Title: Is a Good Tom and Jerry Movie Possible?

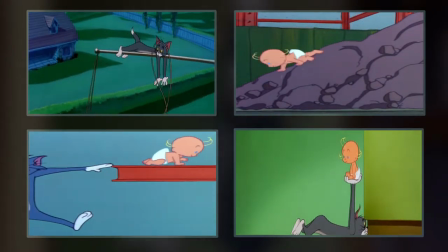The Babysitter episodes are a good example of this, and while it would be simple and effective to make an entire movie out of chasing a cartoon baby around,
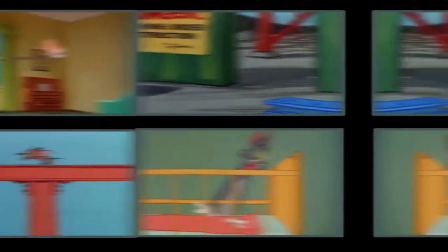there's not much room to fit in live action or actors,
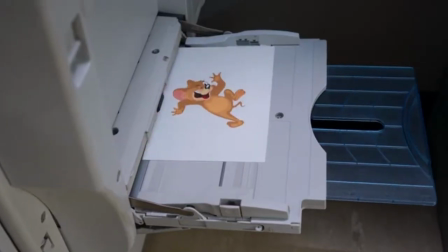so there's a disconnect in communication and a disconnect in motivation between TNJ and their human co-stars.
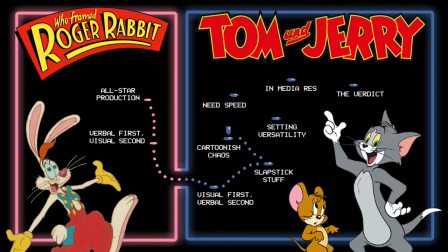Here's another problem. The real world cannot simulate the chaos that TNJ caused during their scuffles.
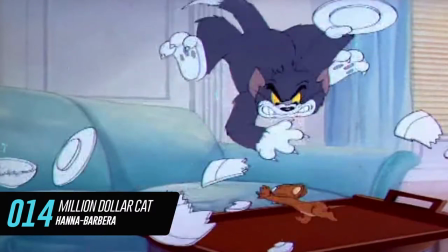In cartoon world where the physics are made up and the injuries don't matter, objects can be smashed and bashed, crushed and mushed, splintered and rent apart.
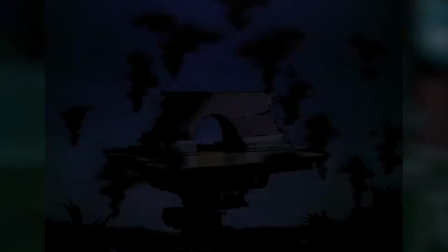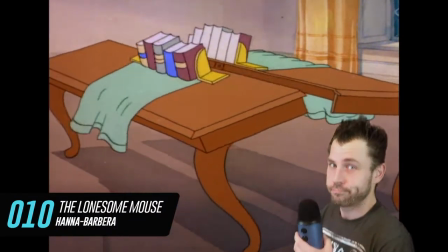Animators can use their imagination to destroy stuff in the most humorous way possible. In live action world, everything is confined to our relatively boring physics.
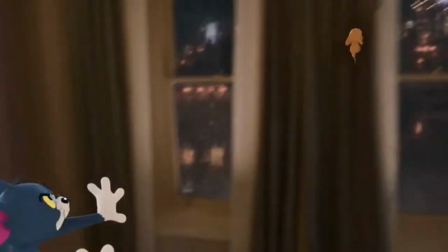In this scene, the filmmakers try to bring this Tom and Jerry feature to life, and while I have a ton of respect for the effort put into these practical effects, most of this stuff is just falling over or out of frame.
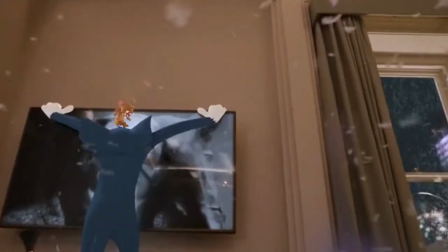That's because real life objects don't break in the same funny way, so the filmmakers don't show you any of it. This takes a lot of punch and humor out of Tom and Jerry's violence.
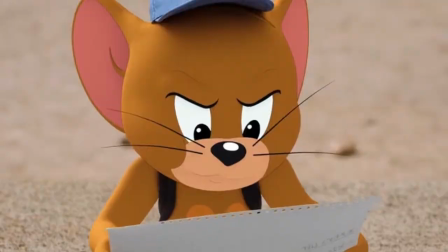Here's another problem. With live action, production crews are limited to only one or a few major shooting locations, so it's difficult to switch from one setting to another convincingly.
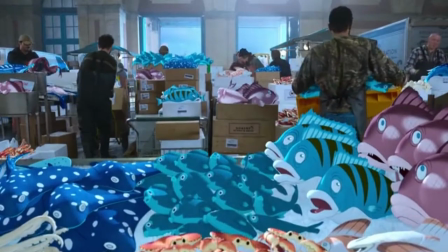That's another limitation on the Tom and Jerry formula because part of the fun is watching the pair represented throughout time and space.
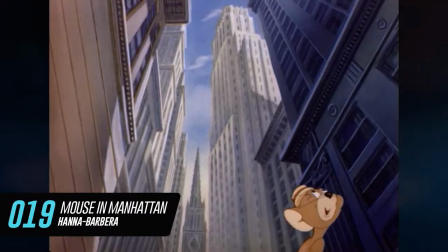Though they do most of their damage at home, T and J are equally at home at the bowling alley, farm, city, golf course, fishing hole, concert hall, beach, tennis court, the wild west, pool hall,
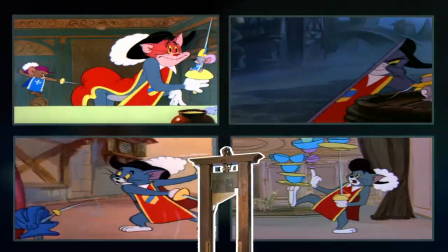deserted island, the land of wine cheese and guillotines cruise ship vienna italy witches lair
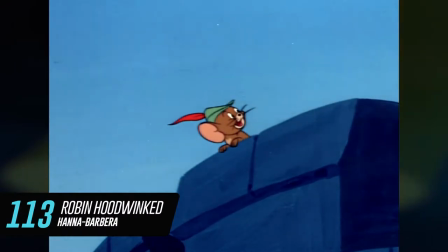railroad track spain sherwood forest mad scientist lair ancient greece space the caribbean
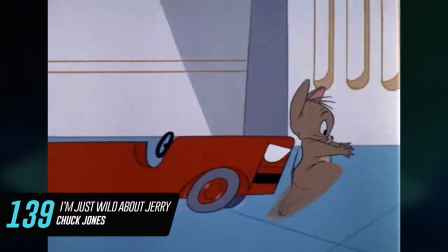captain ahab ship kenya construction yard department store dueling field circus movie theater alpine
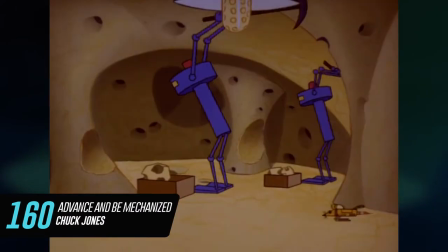space station cannery secret hideout and cheese planet among other locales with animation
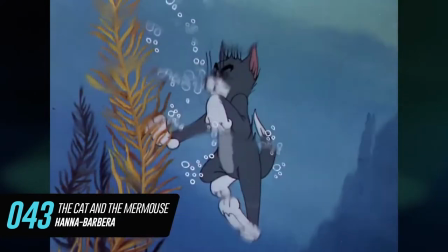comes setting flexibility and tom and jerry take advantage of it that's lost with live action to the pair's
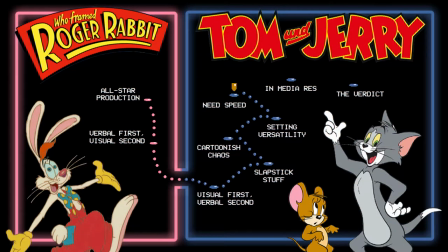detriment. Velocity is another issue because live action is too slow for the pair. Tom and Jerry are at their best when they're moving as all slapstick characters are.
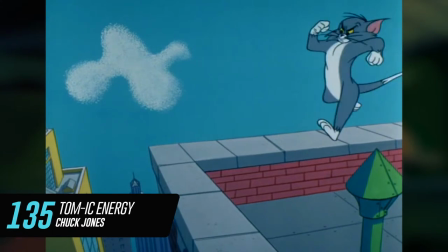Fortunately, simulating speed is pretty straightforward in animation. Blur the character's limbs while in motion, rocket them through the air, move the background, etc.
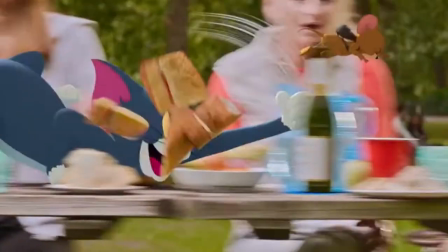In live action world, filmmakers can do some of this with clever editing and camera movement, but it's still a tough sell because we humans are well adapted to the speed of real life.
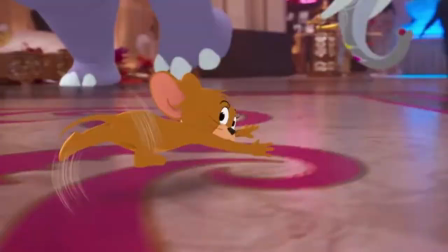Animators can pull out all sorts of tricks to sell the speed illusion, but with live action you've got to move the camera around to get that needed velocity,
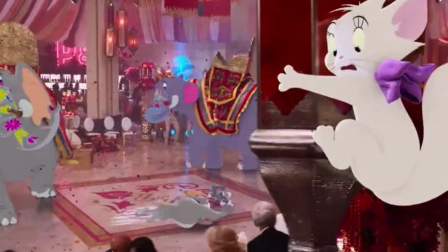which is a challenge, or additional technology has to fill in the gaps, which costs money.
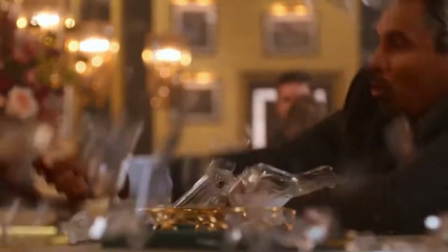The speed differential between cartoon and human is most noticeable when live actions attempt to physically react to what the tunes are doing, which is partly why it looks weird when an actor tries it.
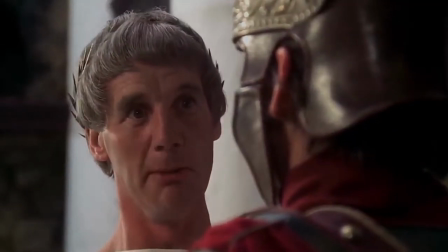Okay, now let's talk about In Medias Race. That's Latin, so you know it's old and smart, and it translates to in the midst of things.
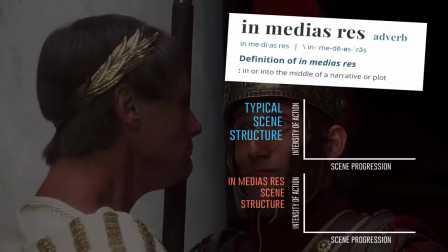In storytelling, when storytellers like authors or filmmakers use In Medias Race, that means they're starting a scene in the middle, chronologically.
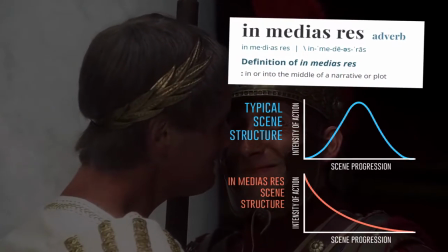The action is already going when the scene begins, in other words.
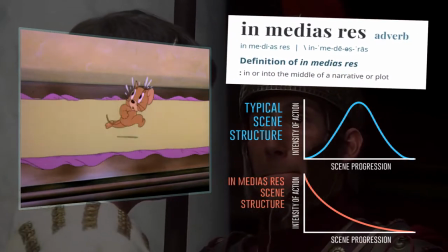This cool little trick works perfectly for Tom and Jerry because you, the viewer, implicitly understand what's going on, no matter how the two are pummeling each other.
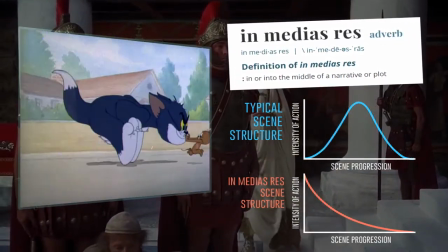You read the visual language instantly. There's the cat, there's the mouse, they don't like each other, and that's it.
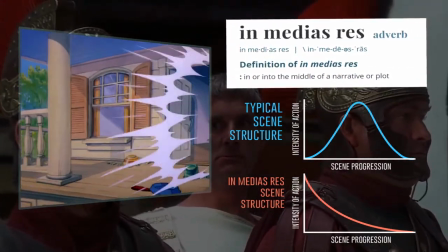You got a PhD in TNJ. So, no matter how the scene begins, you're along for the ride.
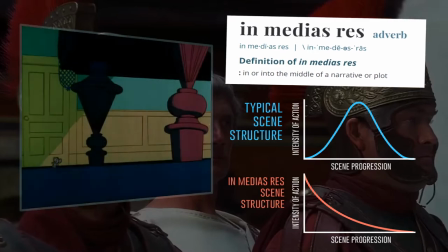For most movies, though, Inmedia's race is too jarring for the audience. That's because it's difficult for viewers to track the plot if there isn't time to orient when a new scene starts.
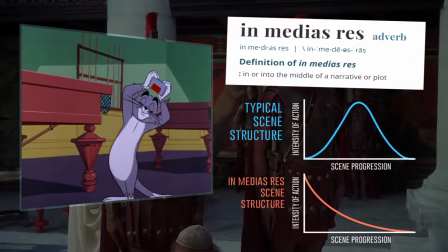That's another tool out of the Tom and Jerry arsenal, unfortunately. Okay, time for a verdict.
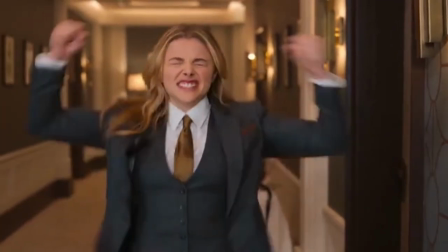Do Tom and Jerry fit into a movie format? I say yes, but not live action, not at all.
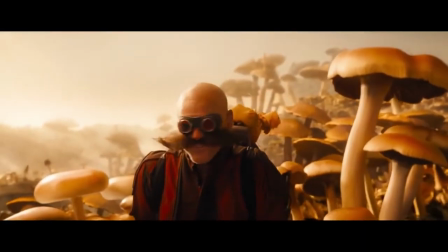Well, maybe if you have Jim Carrey starring opposite T&J because he's the only actor left who can match the pair's physical expression.
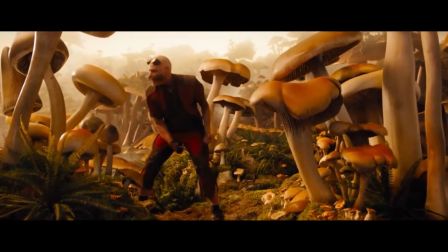He did make Sonic work, after all. But barring such a casting coup, a Tom and Jerry movie should be built on animation and animation only.
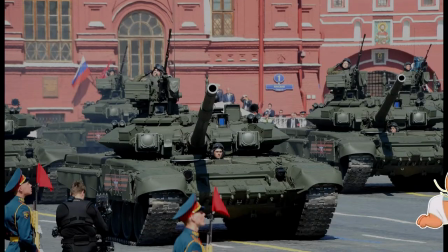For example, Scale the runaway baby plot up to moving length and have the little tot crawl his way into a heavily guarded military base.
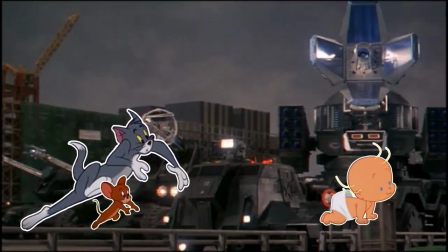As the cat, mouse, and baby infiltrate deeper and deeper into the base, they set off all kinds of experimental weaponry, run into captive aliens, or have an entire armored unit chasing after them.
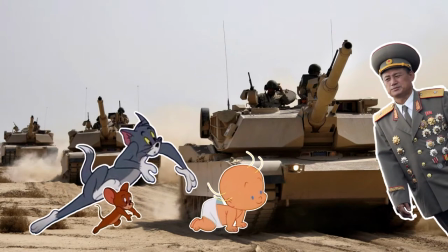Maybe the base's ranking general is a bit nuts and mistakes Tom and Jerry for spies or something like that.